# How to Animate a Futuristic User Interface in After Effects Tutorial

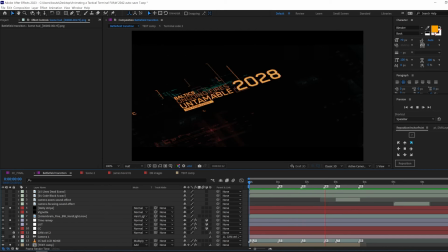Now, this is the part where I show you some never seen before and overpowered nasty tricks. If you're happy with where you are now, well, congrats, you did it.
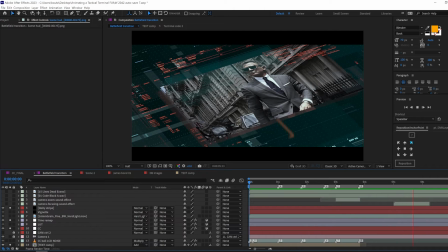But if you are as hungry as I am, this is where the real fun begins.
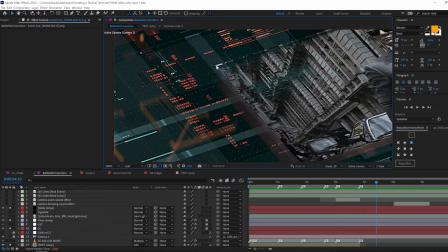First thing first, the colors. The colors are not balanced, and we have so much empty space in black.
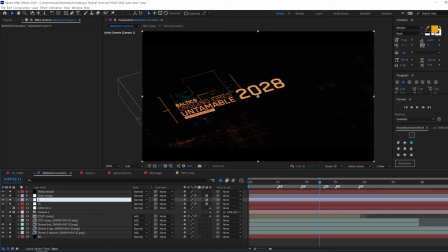That's no good. Let's make a new adjustment layer and call it LUT. Then, use the effect called Apply LUT.
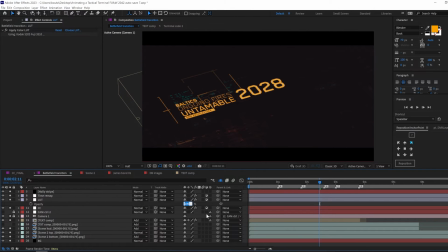We will use the help of this LUT to get started. Then, we will do the rest of the job using color balance,
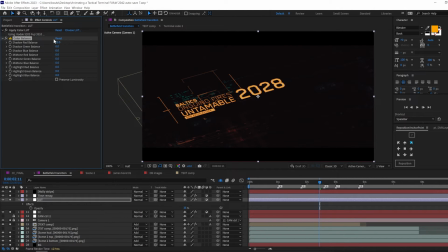by introducing the red shadow and the blue shadows even brighter. Now, let's make this digital look even stronger by using a deep glow.
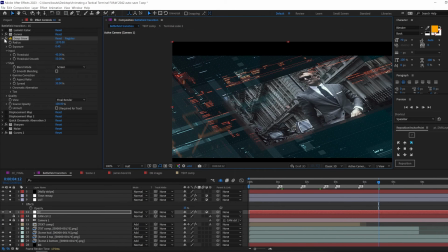This will help the digital screen look even more realistic because the colors are no longer perfect.
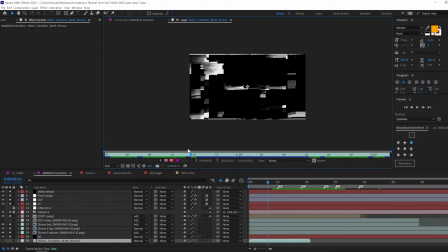Then, I brought over the same glitch footage I had used for the main
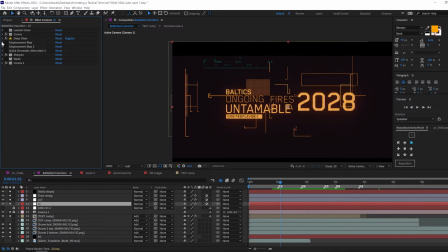image reveal and used a displacement map to make things glitch. Then duplicate it and revert the values to confuse this effect strength even more.
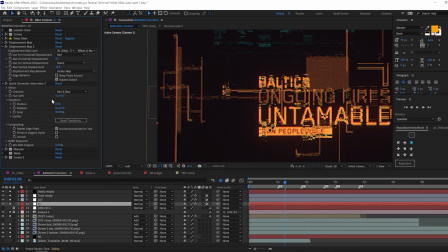Now let's add a quick chromatic aberration to help us focus in the center.
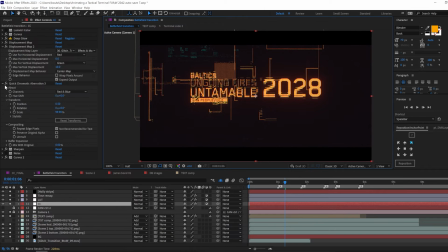And oh, since we're talking about focus, let's make a vignette, alright?
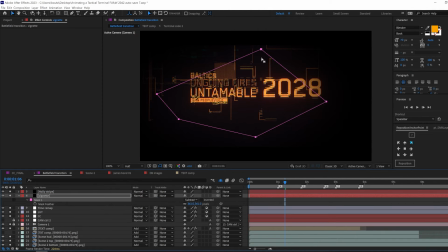So just make a solid, mask it, feather it, and dim it down.
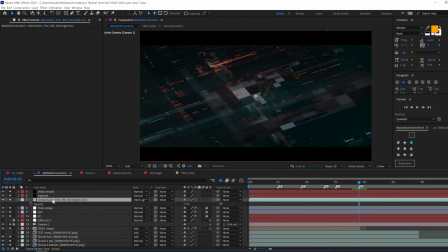The animation is looking great, but it's still too clean. To fix this look, we will add a grain footage, or use noise effect if you don't have one. But
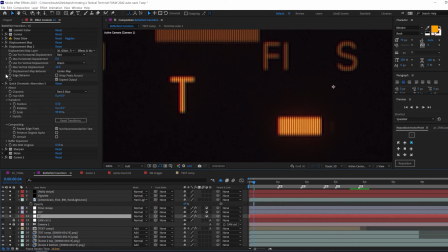I strongly advise you to instead get a grain footage, either free or purchase it, because that will save you tons of time in the render and preview. This is the part where it might get confusing, so let's focus up.
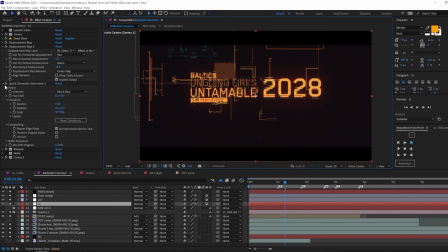We're gonna have to add a lot to scene 1, since it's what we need to grab the user's attention.
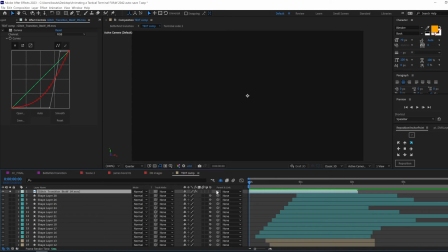And right now, it has so much empty space for something that is glitchy.
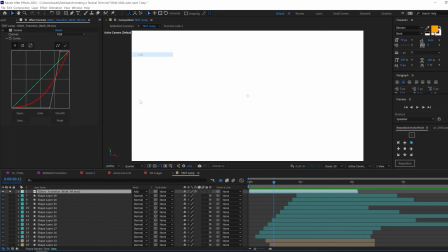Let's bring in that glitch footage we have been using and do this nasty trick to make it unique and interestingly glitchy.
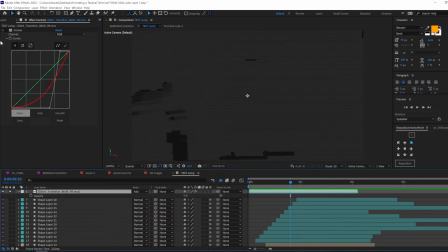We will use curves to make a unique separation of the green, blue, and red values, then expose this little fella.
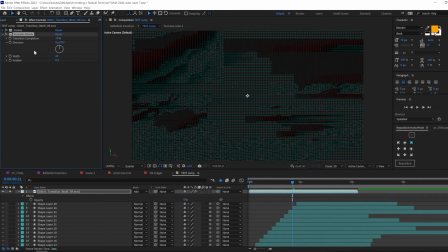Now, let's use the Venetian blinds trick to make it digital. Now, the footage still looks fine to me. I don't like that. Let's make it lose its mind by introducing some LSD and shrooms, and for that,
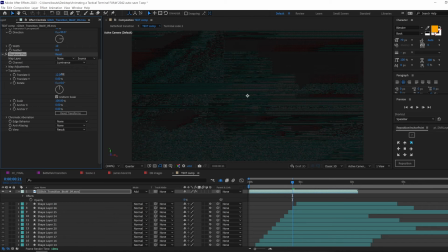I'm gonna call our beloved Displacer Pro and push the X values to an insane amount. Then, I'm gonna add CC Glass to make this footage cry and repent for its sins.
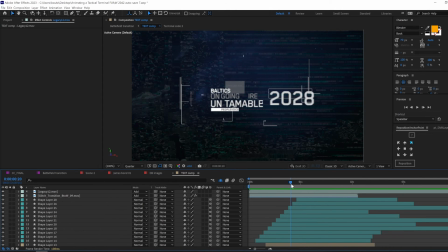Now, let's add a light leak from lens distortion and put it on top and sprinkle in some of those terminal kit batches around the scene.
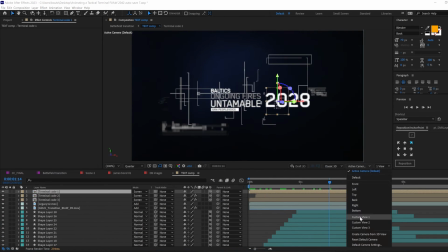And this should bring us to this result.
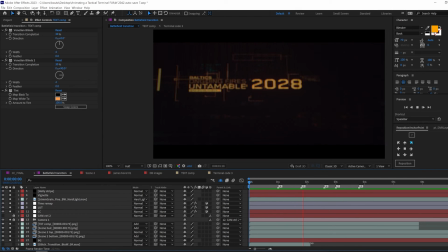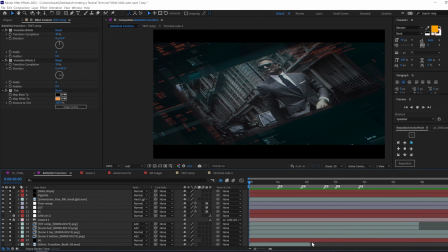One little animation trick I cannot recommend enough is playing with your focus distance and aperture in your camera.
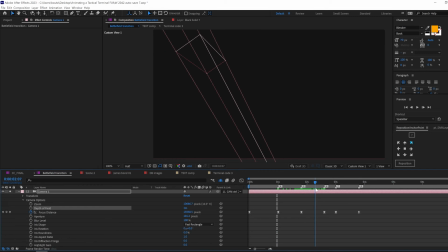And this will make your camera insane, since you're moving it through space and that's like real life.
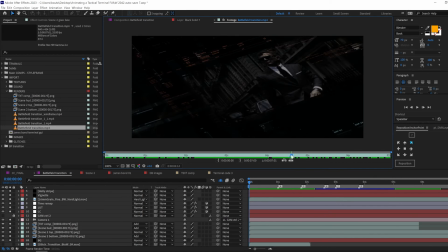Now, at this point, I went and rendered only scene 3 and brought it to the project.
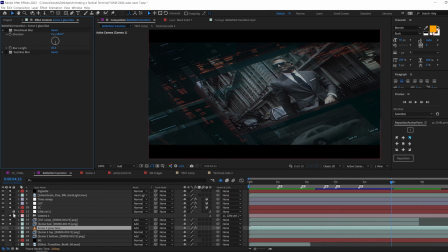I used directional blur to create this digital glass reflection. The reflection is too perfect and clear, so let's use a slight blur. Then duplicate the layer to make this effect shine better.
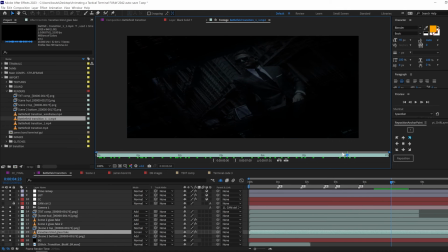I went and rendered this entire project and brought it again and placed it under scene 3.
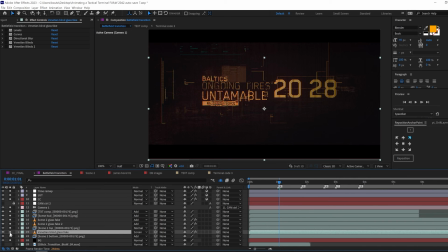First, I changed this position to make sure I get an accurate reflection position. Then use the level to bring out the highlights better and turn down its opacity to 5%. I use the curve to make it bluish and decrease just a bit of its exposure.
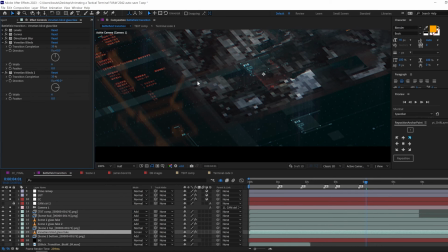I also use directional blur to get me this extended reflection effect
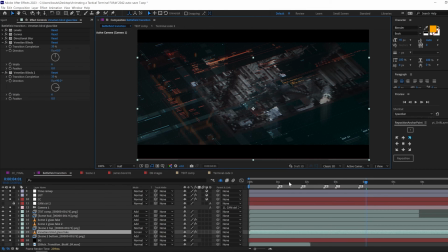and use the Venetian blinds combo again to make it look digital. Now, if we look at the beginning of the scene, you will see how important this trick is.
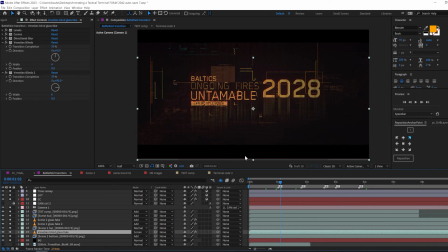But let's face it, we need better layering to bring out the perfect digital glitching.
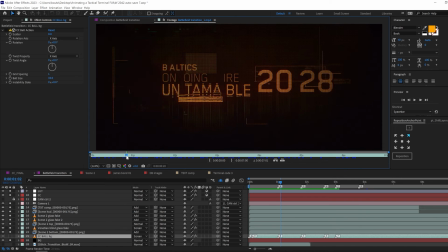So, I rendered everything we have and brought it in.
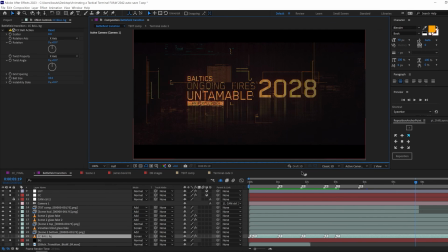Put it under everything and use CC ball action. Decrease the ball size and make a very, very tiny grid spacing. And look at this now. If you are wondering how did we manage to get this positioning and offset,
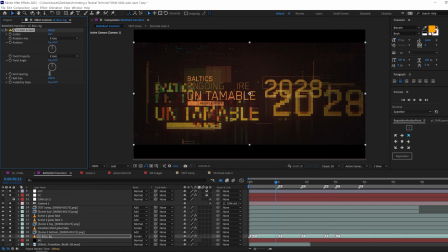it's because this footage was rendered with time posterize, and now it is itself being posterized, so double posterization all the way.
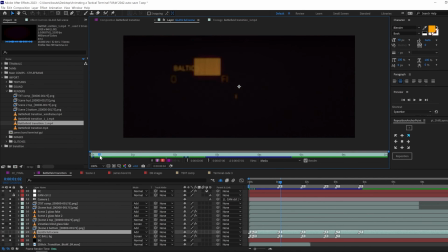Now, we're gonna reuse this footage and put it on top of CC ball background.
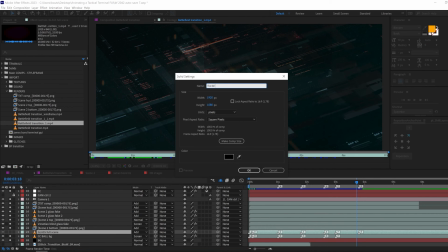Let's create a good fractal noise map for it. So for that, we're gonna make a solid and add fractal noise in it.
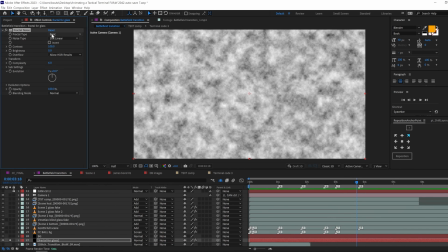Change the fractal type to dynamic and noise type to soft linear. And play with the contrast until you can see the difference between black and white.
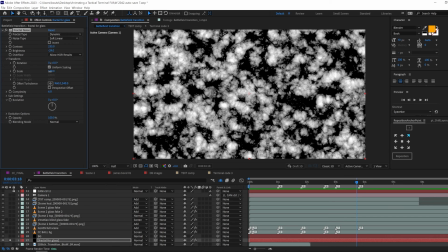Then scale this little fella a little bit up.
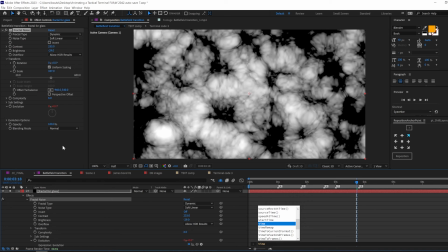Then use the time expression in evolution to make it animate as long as we need.
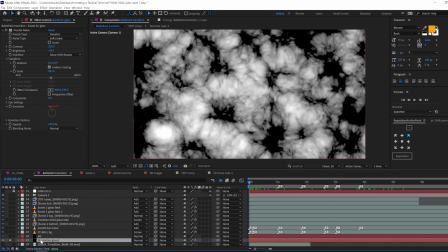To finish things up, we will add a fast box blur to feather these edges right here of the noise.
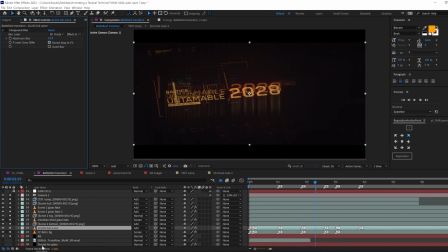Getting back to our footage, we will use compound blur to make this footage look stylizedly foggy.
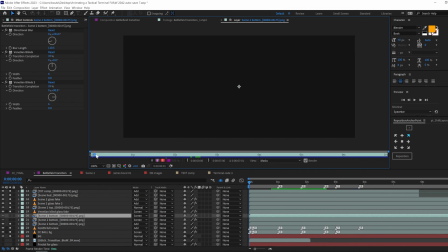You're pretty much done. The last thing you have to do now is render only the terminal and background part of scene 3 and bring it in.
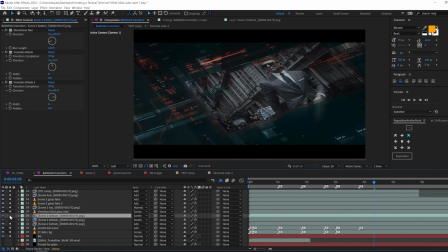put it on top of the scene 3 and use the directional blur and Venetian blight combo to make a very,
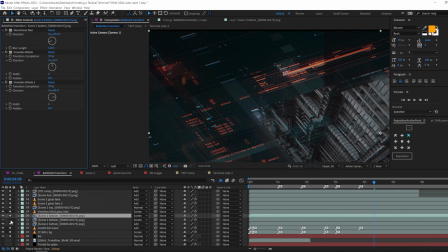very unique stylized digital reflection.
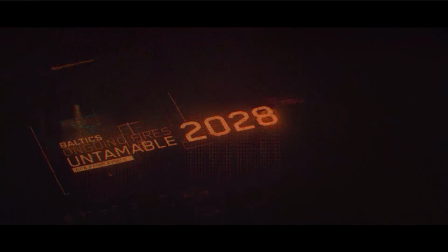And there you have it, a fully animated tactical terminal FUI that is unique. I hope you enjoyed this tutorial. If you did, please don't forget to smash that like button and hit subscribe.
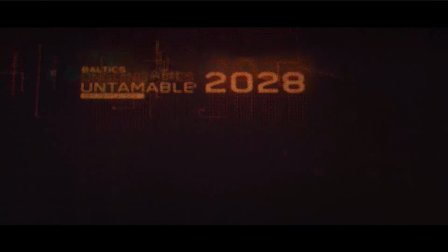I'm very actually curious to which part you guys enjoyed the most in this tutorial. I do have a Patreon in case you guys want to support this channel and make sure you get exclusive behind the scenes and projects plus perks.
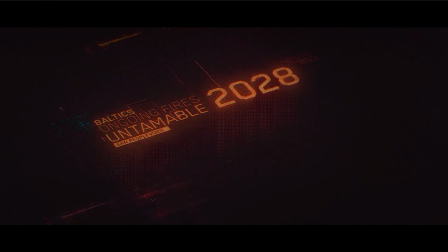My name is Mr. Popo and we are Popo. I catch you guys on the next one.